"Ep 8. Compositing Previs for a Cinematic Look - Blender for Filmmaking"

In the final episode of our visualization series, we'll be going over how to add life to your shots. Through the use of final dressings of characters and props, cinematic lighting and atmosphere, whilst also utilizing Blender's built-in compositor to help push that realism even further.
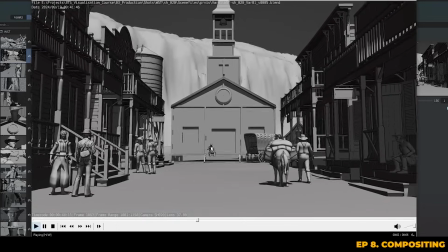0:21 So we're going to be taking this simple shot and just pushing it that bit closer to our concept art.
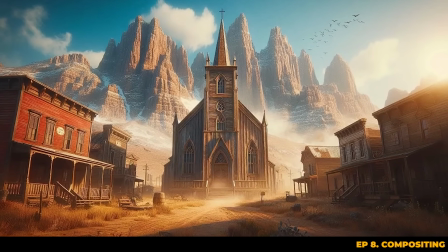0:26 The goal is to give the scene more depth and realism while maintaining performance and fast render times, helping to realise the vision for the director even more clearly.
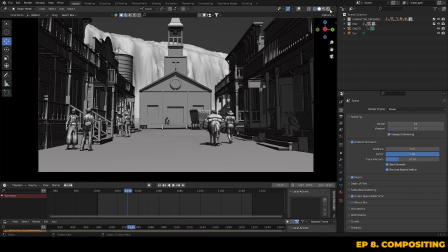0:34 To kick things off, here's the shot we're working in its current state.
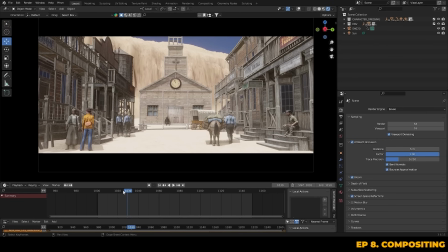0:38 It's already looking decent, but if you compare it to our concept art, you'll notice it feels a bit flat.
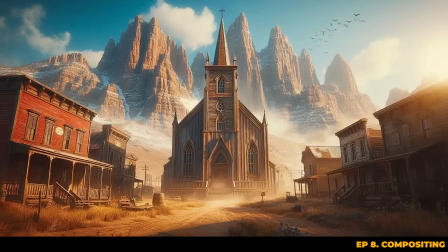0:44 We want to capture that glow, the fog, and that warm atmosphere, which will help us to give more depth to the shot.
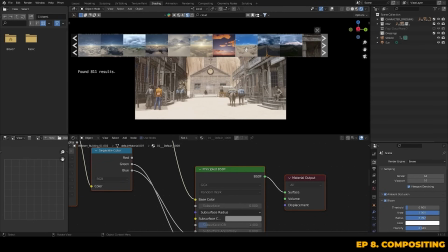0:50 So we already have a good base, but there's definitely room for improvement. So first, let's take a look at our HDRI sky. This is where we'll add a more realistic backdrop, as well as give the shot some real-world lighting data.
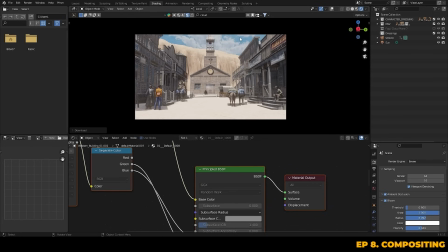1:03 So now that we have a good lighting base provided by the HDRI, let's move on to updating our background assets.
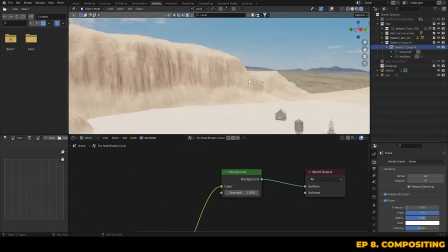1:11 In this case, it's this huge canyon. So the current texture isn't the best and it's actually quite distracting. So let's swap it out for something more detailed.
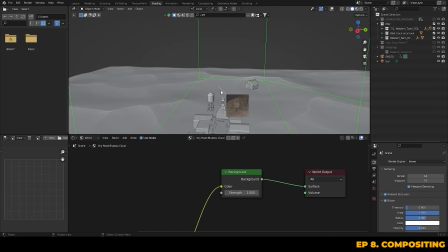1:20 Whenever possible, I tend to use scan-based models and textures as it will give us more realism as it's being scanned directly from a real-world object.
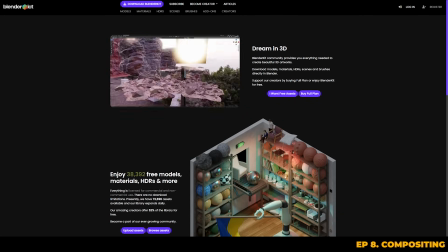1:28 So we typically get our assets from an add-on called BlenderKit.
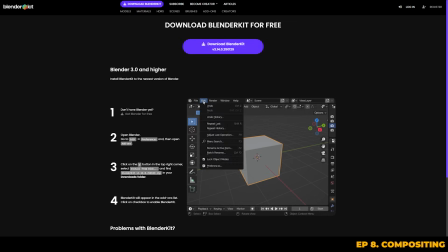1:33 You can download this from their website, blenderkit.com, or we tend to just source them from our own private asset library.
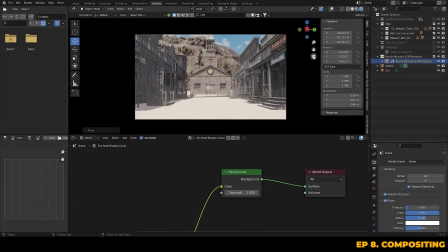1:39 But of course, you can feel free to get them from wherever you prefer. We're just going to spend some time getting this asset looking good in camera, as it's only really important what we see in the frame.
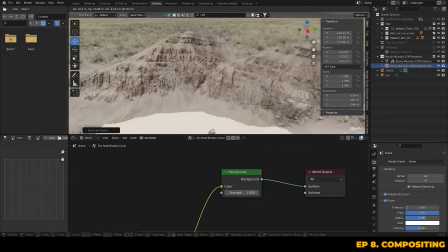1:50 We're also going to go ahead and duplicate this canyon and move it behind our frontmost canyon. This will help us to create a sense of depth and scale to the environment. Already you can see that this is looking a lot better than it did.
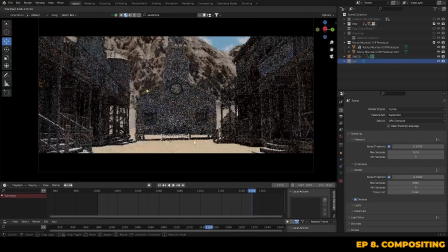2:04 Now, while we could use Blender's built-in production quality render engine, Cycles, for the most accurate lighting and reflections,
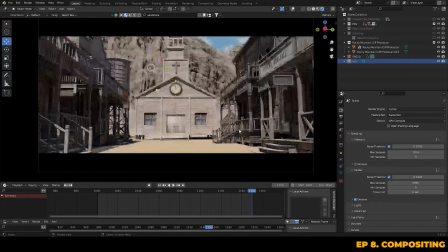2:11 performance is always the forefront of visualization, as we need to work quickly, so we're going to be sticking with Eevee.
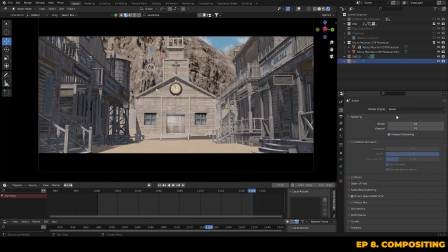2:17 Whilst initially you may think the quality isn't as good, as Eevee doesn't utilize ray trace shadows and reflections like Cycles does, there are always ways to push Eevee closer to the realism that Cycles provides.
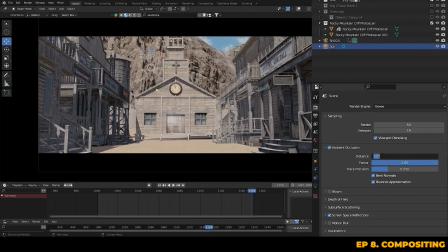2:29 For instance, turning on ambient occlusion will help provide our object with some ambient lighting and soft shadows, more akin to that of Cycles,
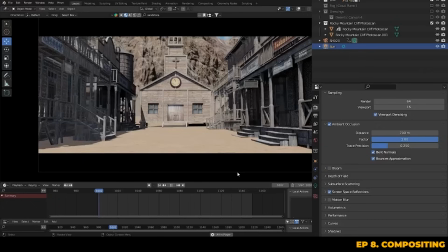2:36 which should give us a better sense of shadows from the buildings all the way back to the canyons in the distance.
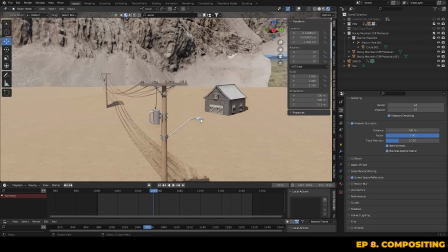2:44 For more mid-ground detail, I'm just going to add in some old Western style wooden telephone poles,
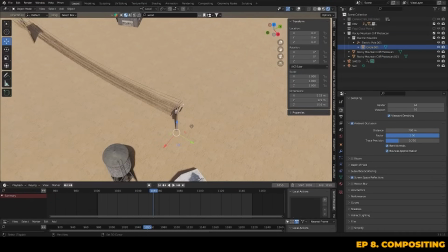2:49 which will help ground the setting and bring out that classic Western vibe too. You could go ahead and add in as many different props and set dressings as you like to really bring this town to life.
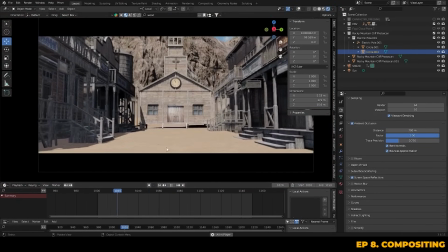2:59 But in visualization, it's about striking a balance between what is needed to tell a story and the time we have on a project. That will all come down to a client's brief.
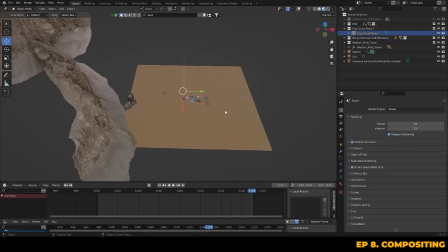3:08 One of the best tricks to create depth is using fog or volumetrics.
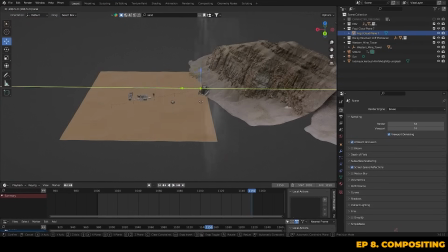3:12 As volumetric materials can be quite performance heavy, we can go ahead and use fog cards.
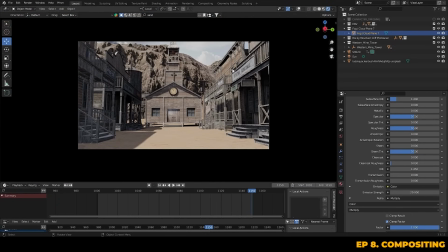3:18 We have a full library of these, but you can make your own, source them from the internet, or you can use an add-on like BlenderKit.
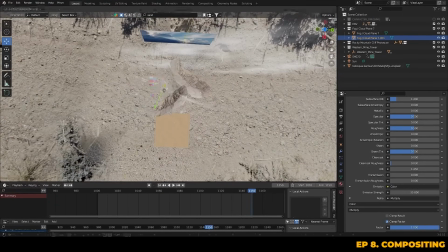3:25 I'll be placing these in the background to give us that atmospheric haze and distance.
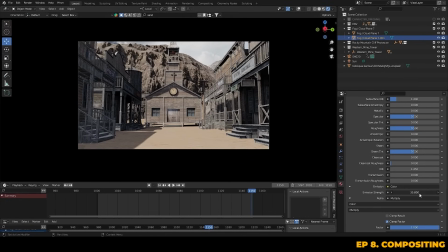3:29 We can layer these fog cards in between the canyons and the town, starting with a strong emission for the furthest layer away, and then gradually reducing the intensity as we move closer to the camera. This layering effect gives the scene that realistic atmospheric falloff.
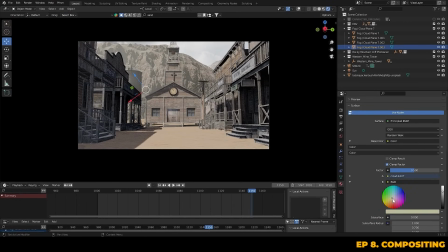3:45 This technique works for these kind of environments, but may change depending on the scene.
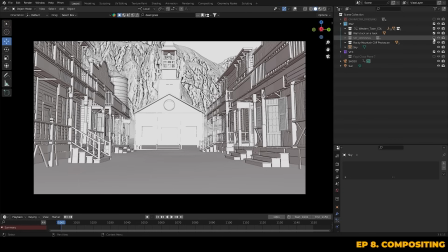3:49 It's just a nice way to add that sense of scale to your environment. At this stage, we can go ahead and add back in our assets that we currently have dressed into our scene. It's looking great, but I feel like we can add some more detail.
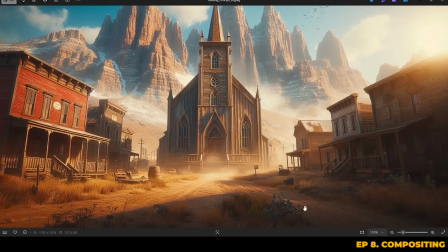4:03 If you look at the concept art for this shot, we can see that there's some nice foliage being used, and that is something we can add into our scene as well, just to push it that bit closer to the concept art.
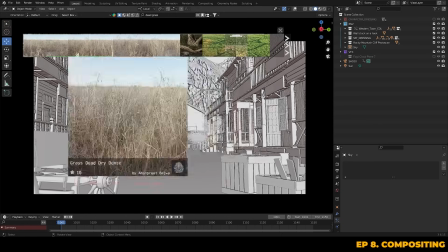4:13 So we can go ahead and grab some foliage assets, like this dry grass and some shrubs from BlenderKit, or wherever you prefer.
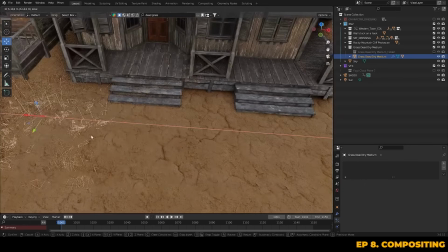4:21 And then just start to place these around our scene to give it some more natural detail.
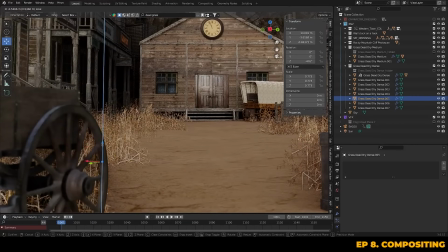4:26 It's important to be strategic about your placement, as you don't want to compromise performance.
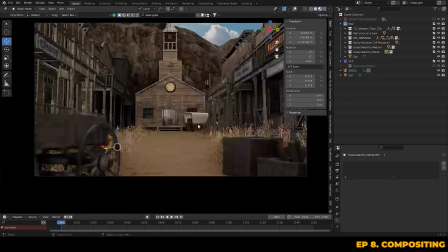4:31 You should make sure that you only dress these assets to the camera's view, as if the camera can't see it, there's really no point in having it in your environment at all. Once we've got something that we're pretty happy with, we can just add a few more assets that we can see dotted around in our concept art.
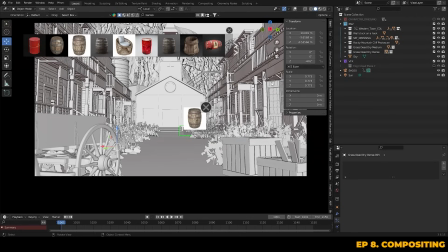4:47 So like these barrels, for example.
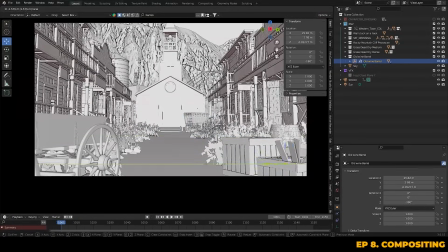4:49 So let's just go ahead and place a few of these around the scene and just help to break up that foliage and the repeating shapes a little bit,
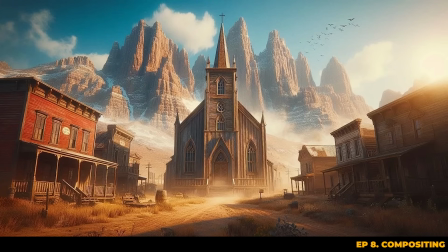4:56 just to give it some more natural feel. Looking back again at our concept art,
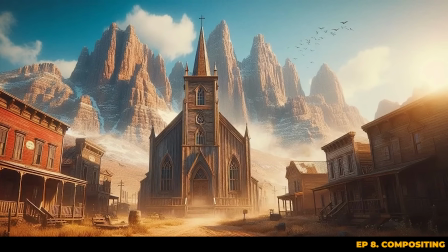5:00 we can actually go one step further by adding in this flock of birds here into the midground of our environment.
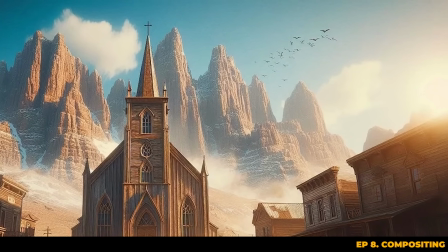5:06 Adding in something like this flock of birds introduces motion and liveliness to the scene, suggesting that the town exists in a living world.
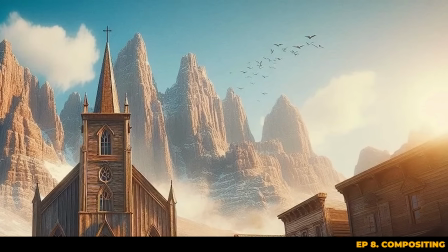5:13 It creates a dynamic contrast to the static elements of the environment, making the scene feel more immersive.
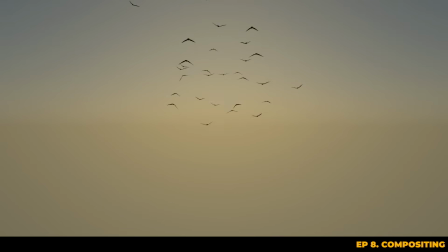5:18 There's a few ways in which we could go about making this, such as using a particle system, or even animating bird assets flying through the scene by hand.
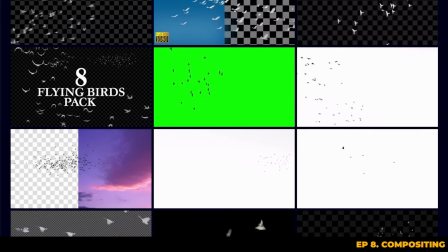5:25 But for speed and performance purposes, we can actually just use a video or image sequence of birds flying.
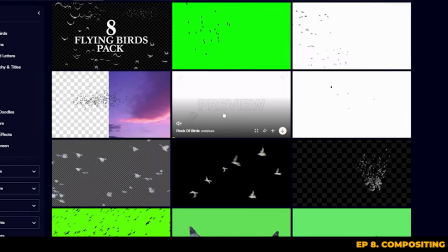5:31 So I've gone ahead and downloaded an MP4 from Motion Array, and it's just a flock of birds looping and flying around the sky.
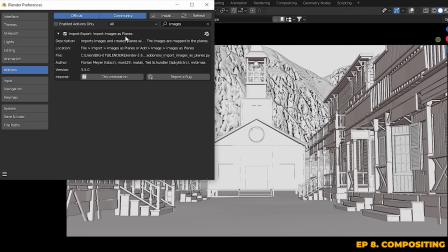5:39 We can bring this into our scene using the Import Images as Planes add-on, which comes built into Blender.
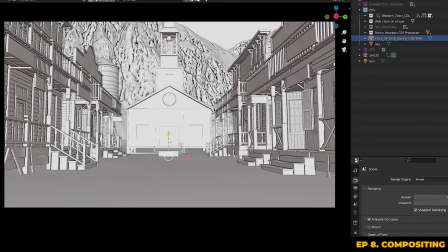5:44 It just needs to be enabled in the preferences. Once your video file has been imported, we can go to the material that's connected to the new plane that's just been brought in.
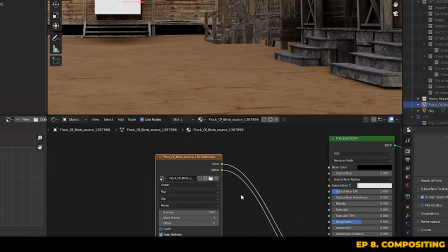5:53 And we can set the start frame to 1001, as that's the start of our timeline.
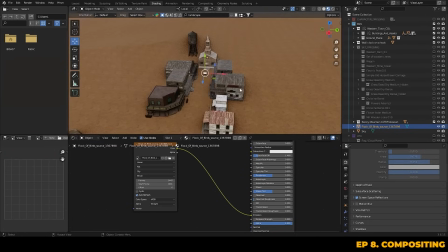6:01 And then just position your plane accordingly.
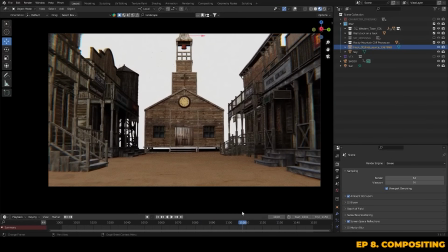6:05 Now you'll notice that this MP4 didn't actually contain an alpha channel, so we currently only have a white background.
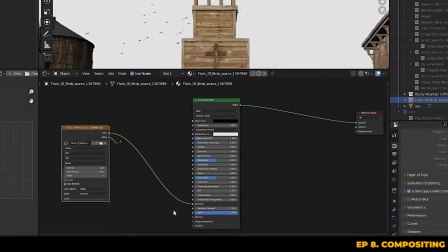6:11 There is actually a little workaround using shader nodes that we can make use of to remove this background, whilst also retaining the birds.
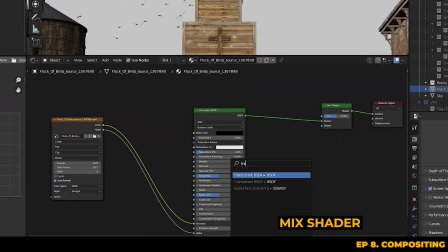6:18 If you go ahead and add in a mix shader, and then attach a transparent BSDF as well as the principal BSDF,
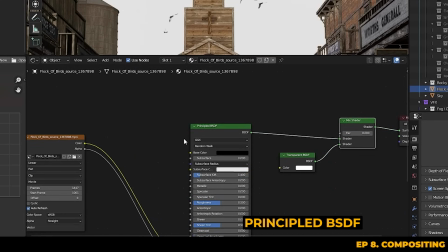6:26 whilst making sure that the original MP4 sequence is connected to the factor,
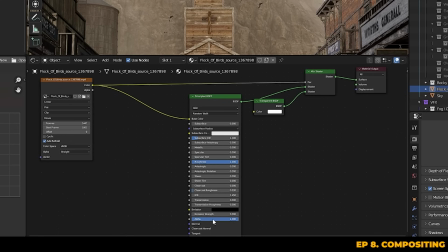6:31 it should actually remove the background for us. You can also go ahead and play around with the alpha factor too, just to get a better result.
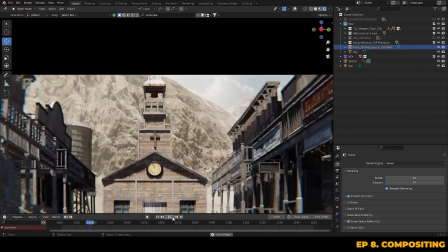6:41 Now if we hit play, you'll see the birds flying through the shot and the white background has been removed. Now let's talk a little bit about Blender's built-in compositor. There are a couple of tricks I want to show you that'll help us to enhance the look of the scene. During this series, we've been using Blender 3.6, but if you are using 3.6 or onwards, these tools and techniques will still apply and work in exactly the same way.
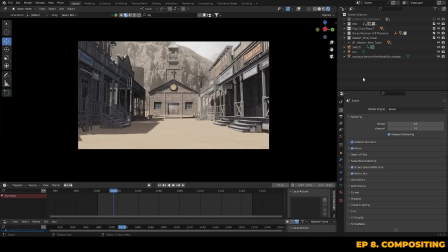7:03 So normally, compositing is done after rendering in a separate software, but we can actually go ahead and live composite directly into the viewport using Blender's built-in compositor.
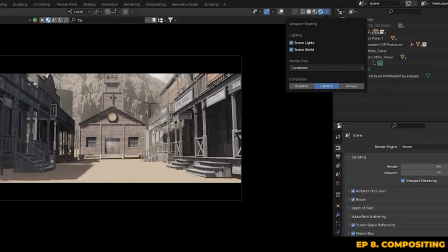7:13 All we have to do to enable live compositing is to set the compositor to Always or Visible Through Camera using this drop-down menu up here.
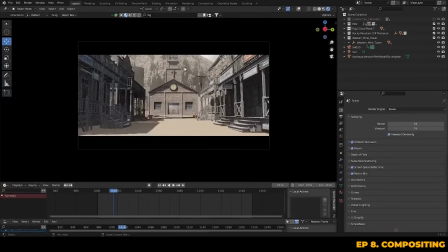7:22 To show you an example, you can see I've already gone ahead and added cinematic aspect ratio bars using a texture node and an alpha over node.
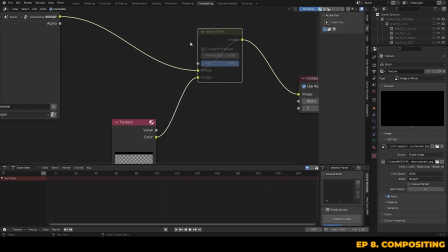7:31 So these bars will now appear live through the camera. If we mute the alpha over node, you'll notice the viewport shifts back to normal.
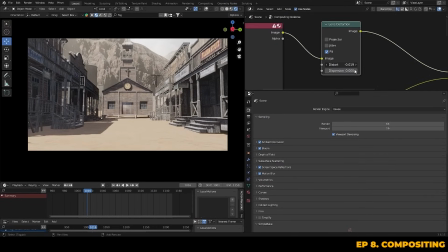7:41 Let's go ahead and start by adding some lens distortion to push the realism of the shot further. We'll keep it subtle, just enough to simulate the natural curve that you'll get from a real camera lens. You can also adjust the dispersion value on the lens distortion node, which is used to create a nice chromatic aberration effect.
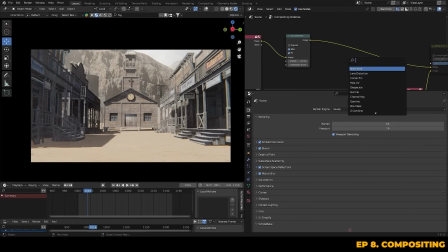8:00 Next up, we can add some glare using the glare node, which can be used to simulate a camera bloom effect and will help to create an atmospheric glow around bright lights and highlights.